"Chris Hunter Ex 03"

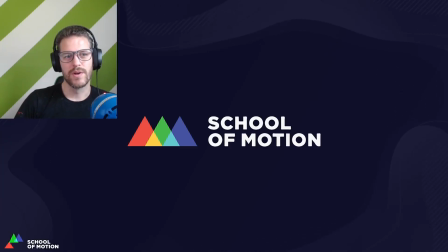Hello, everybody, and welcome back to Animation Oatmeal. We're going to be looking at the Epic Lyric Smackdown assignment. This one was probably pretty challenging for a lot of people. It's straightforward, but there's a lot of things to keep track of, and it's super fast-paced.
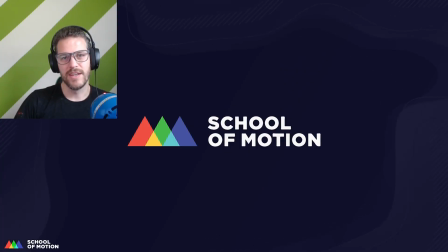And working in such a fast-paced timeline can be really tricky in terms of making sure that everything has the attention it needs, and also things don't feel like they're just appearing and disappearing really quickly. Plus, getting the sync with the audio is like key, right?
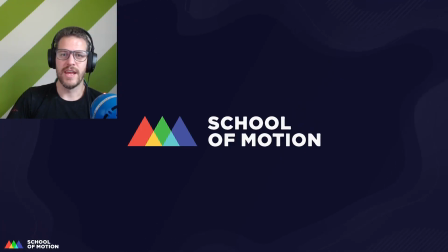So I hope you all enjoyed this assignment, and we'll just get right into it.
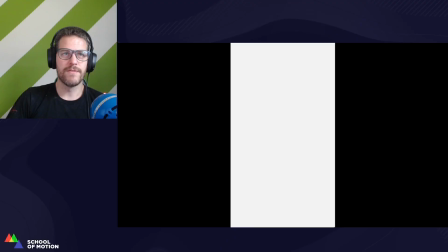So let me bring up the video player. And the first one we're going to take a look at is from Eugene. So like usual, I'm just going to play through, and then we'll talk about it.
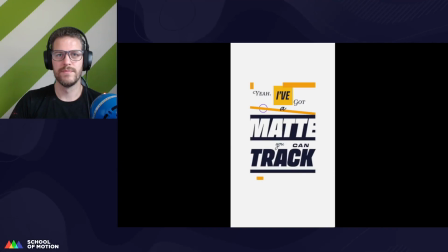Yeah, I got a magic track. Keep Franco on the attack.
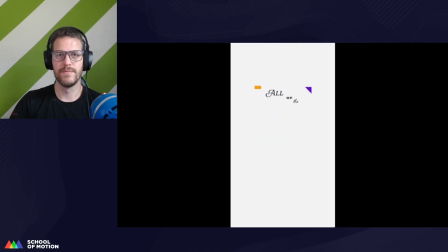You need a freak off the handle. All of the layers are stacked.
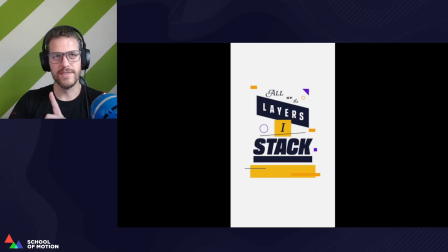Alright, so first of all, we've recently revamped After Effects Kickstart, and this new song that we do for this exercise is great. The old one was awesome.
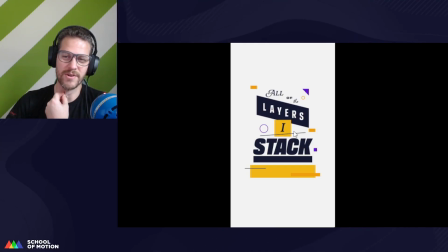No disrespect to Joey, who created and recorded the song, but this one is great. It's a lot more modern. Let's just put it that way. Okay, so what is working here?
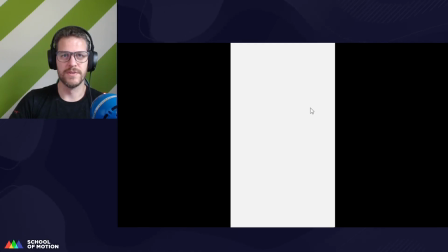Well, let's just look at it piece by piece. So I'll do the first section, then we'll talk about it.
Yeah, I got a magic track.
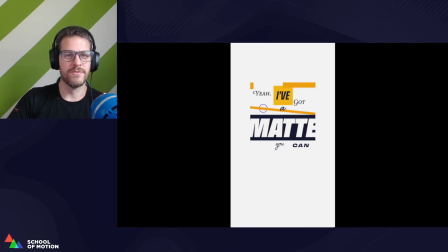All right, so the sync with the audio is really solid.
Yeah, I got a magic track.
All the words come in when they are supposed to.
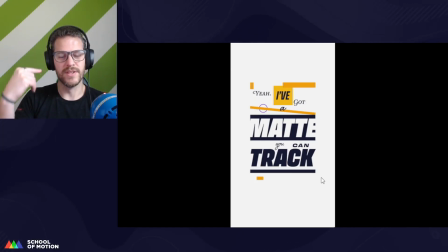When we hear them in the lyrics, that's when we see the action on the screen. And when you're watching a lyric video, especially one that is as fast-paced as this one, that's key. If you're off sync, then it throws the whole thing off, and it makes it really hard to,
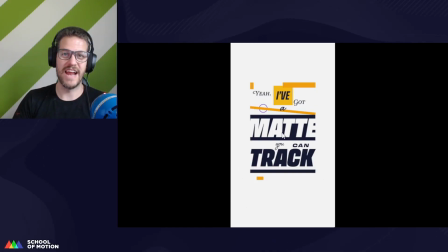for lack of a better term, track what's going on.
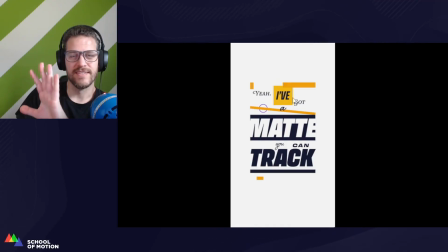So the fact that everything is in sync here is the number one thing, and I think it's working really well.
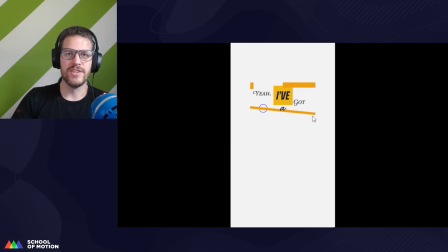I do love the additional animation here on the word matte, separating each letter into its own layer and then adding a slight animation to it, even if it's just a simple little... I love the bounce, but even if it didn't have the bounce, just having each letter come in
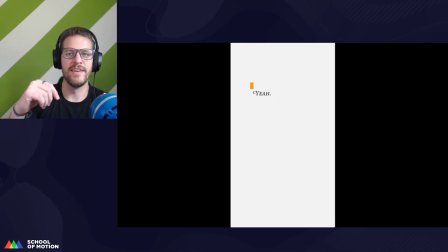on its own, that's a really simple way to add, I want to say, like, secondary animation to an element. You could have it all come down at once. We could call that the primary animation.
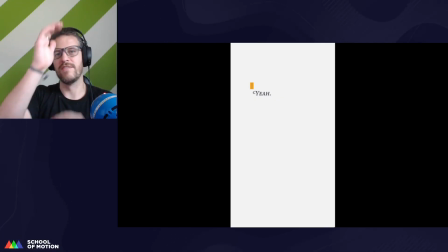But then you could change it up and have each letter come in and have it do sort of a wave like it does here in the word matte.
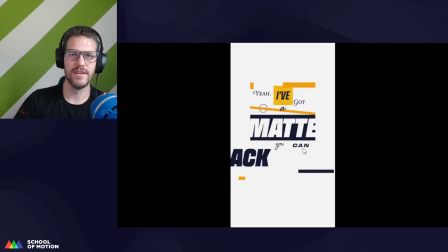Yeah, I got a magic track.
Yeah.
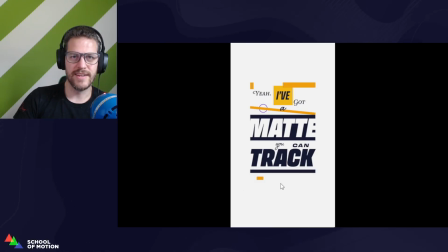Also, this little rectangle, the way that it sort of comes in and snaps back, just adding that little follow through, it sort of puts like an emphasis on the end of this particular section of the song,
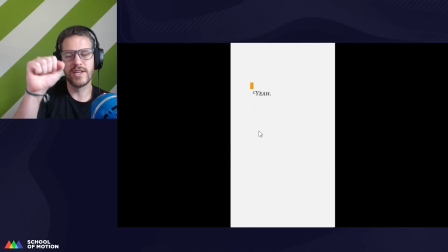and I feel like it works really well, and it moves quickly, and it feels punchy like the lyrics, so I like that addition.
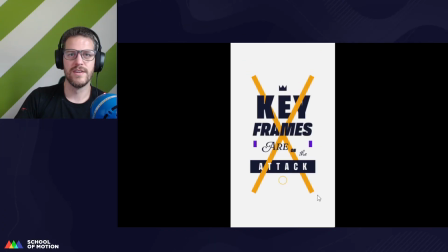I got a magic track. Keep Franco on the attack.
Okay, so a couple thoughts about this one.
Keep Franco on the attack.
The sync is pretty good here, especially all of it leading up to the word attack.
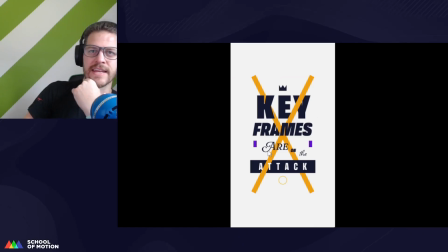So what I would change about this is... the biggest thing is that the word attack here, one, it's a double syllable word. A lot of these words are single syllable.
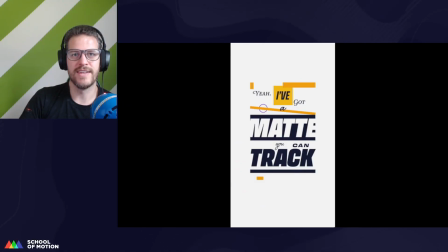In fact, all of these are single syllable, and attack is the first double syllable word that we have.
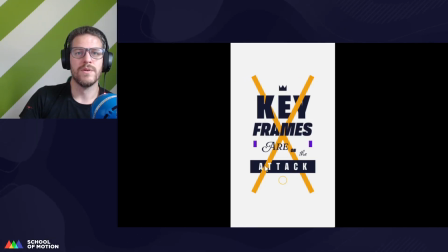Not only that, it's also the last line of the verse.
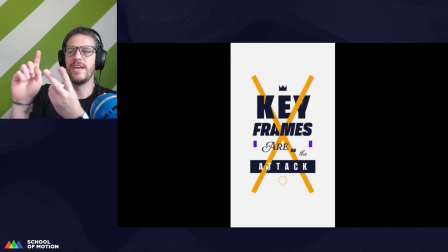So it's extra important because it rhymes. It ends the particular line that we're on. It gives us that brief pause. So breaking this up, whether it's into individual letters or just the two syllables, you could do attack first,
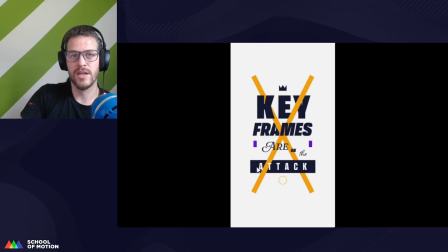but that would be a little bit weird because the first syllable is only one letter and the rest is the second syllable. So I would treat it probably like the word matte here, where each letter is an individual layer and they're all animated separately.
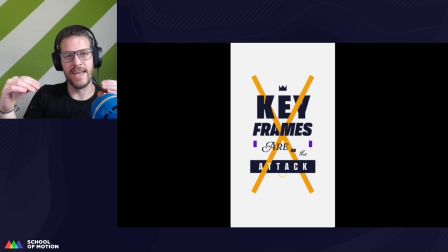And what that would do is it would help lengthen that it would help lengthen the animation of that word, and it would just help us linger on it a little bit more, which is It's sort of what's happening in the song. Even though the song is rapid fire and very quick,
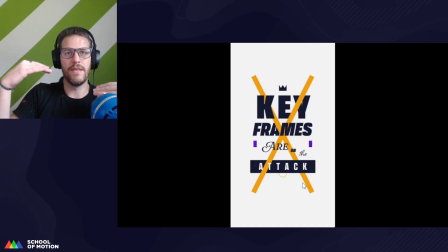we're getting just that brief pause to sort of think about what we heard and process it. And having that extra lingering is going to do that.
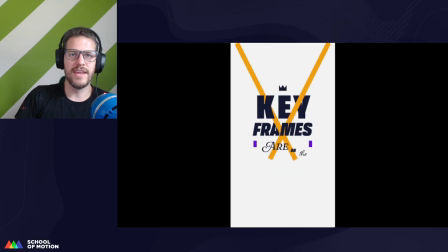That's going to help a lot. And then the other thing is that the way that these lines come in, because they come in at exactly the same time as the word attack, it's sort of competing visually with it.
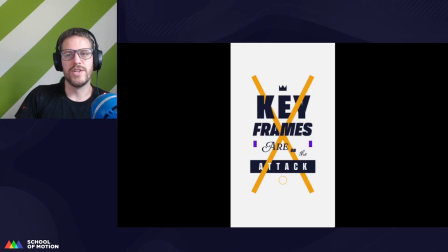On the attack.
So when I'm watching this, I'm not really sure which piece I'm supposed to be looking at from a viewer's perspective, you know.
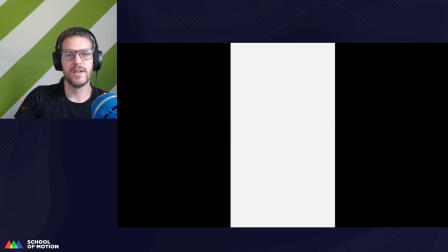You need a freak off the handle. You need a freak off the handle.
Okay, and then so super tight sync on this too. The only comment is, again, at the end. There is a little bit of animation here,
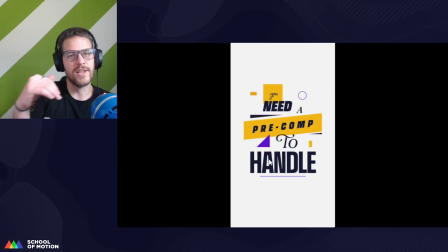but maybe some follow through would help elongate that, again, because it's at the end of the line and it gives us that pause. So maybe some like a bounce and a slight overshoot and follow through would be nice here, or separating these into individual letters and animating each one individually.
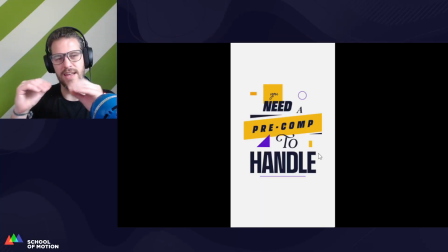Again, just to get that emphasis and the pause there.
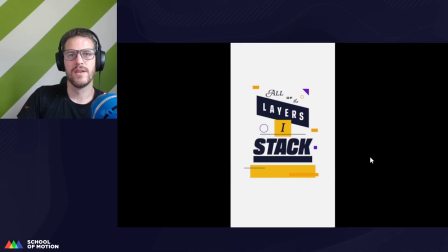Handle. All of the layers are stacked.
All right, excellent work, Eugene. The next one we're going to take a look at is from Stephanie.
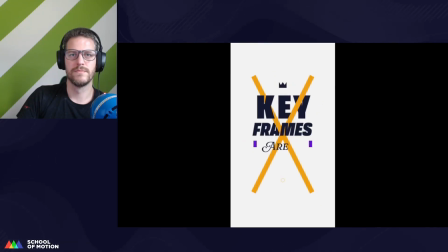Yeah, I got a match you can track. Keyframes are on the attack. You need a pre-come to handle.
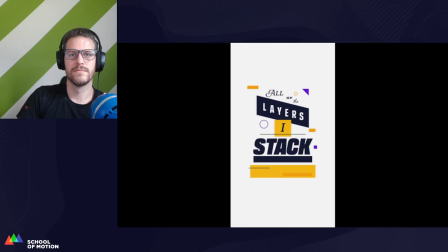All of the layers are stacked.
All right.
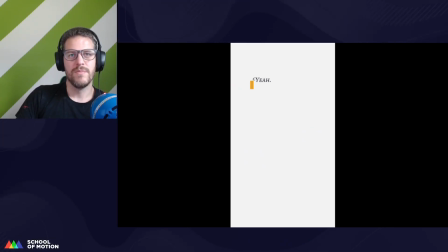So, right off the bat.
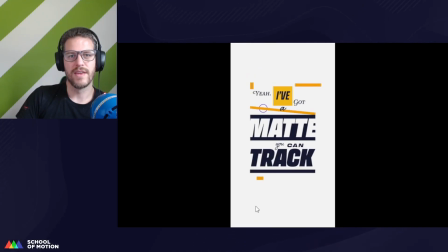Yeah, I got a match you can track.
Okay, most of the sync on this is really, really solid.
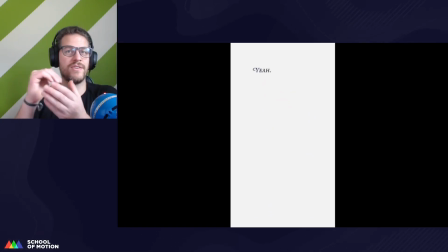The word "yeah" right at the beginning, it's a drawn out lyric.
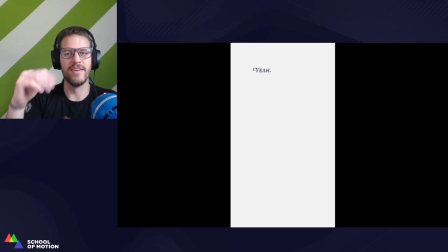Instead of just "yeah," it's "yeah." You know, it takes a long time to say the word. So I totally understand why Stephanie did it this way. However, because it's on screen for so long and we see it before we hear it, it adds just a little bit of confusion.
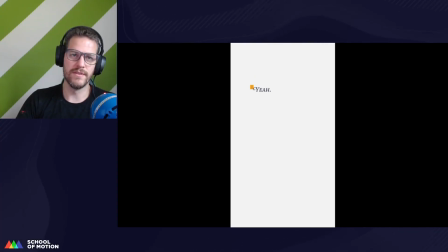And that confusion's cleared up immediately once we hear the lyric. But avoiding the confusion in the first place would be the way to go, in my opinion. So I would just reduce the travel distance on this and delay it coming in.
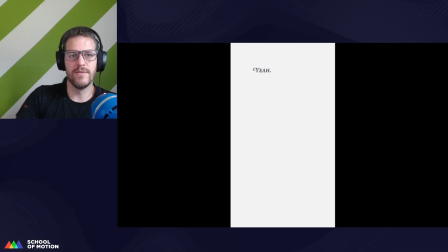Delay its appearance just a little bit so that it. Let's see if we can figure out a good time for it to pop up. Yeah, I would probably have it show up right here and just have it get that little bit of travel with that bounce on there.
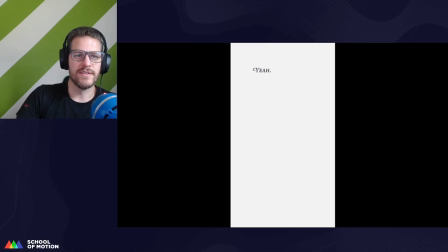That's really nice. But wait for it until it's like frame 30, I think. Yeah, I think like frame 30, and currently we see it at frame 10.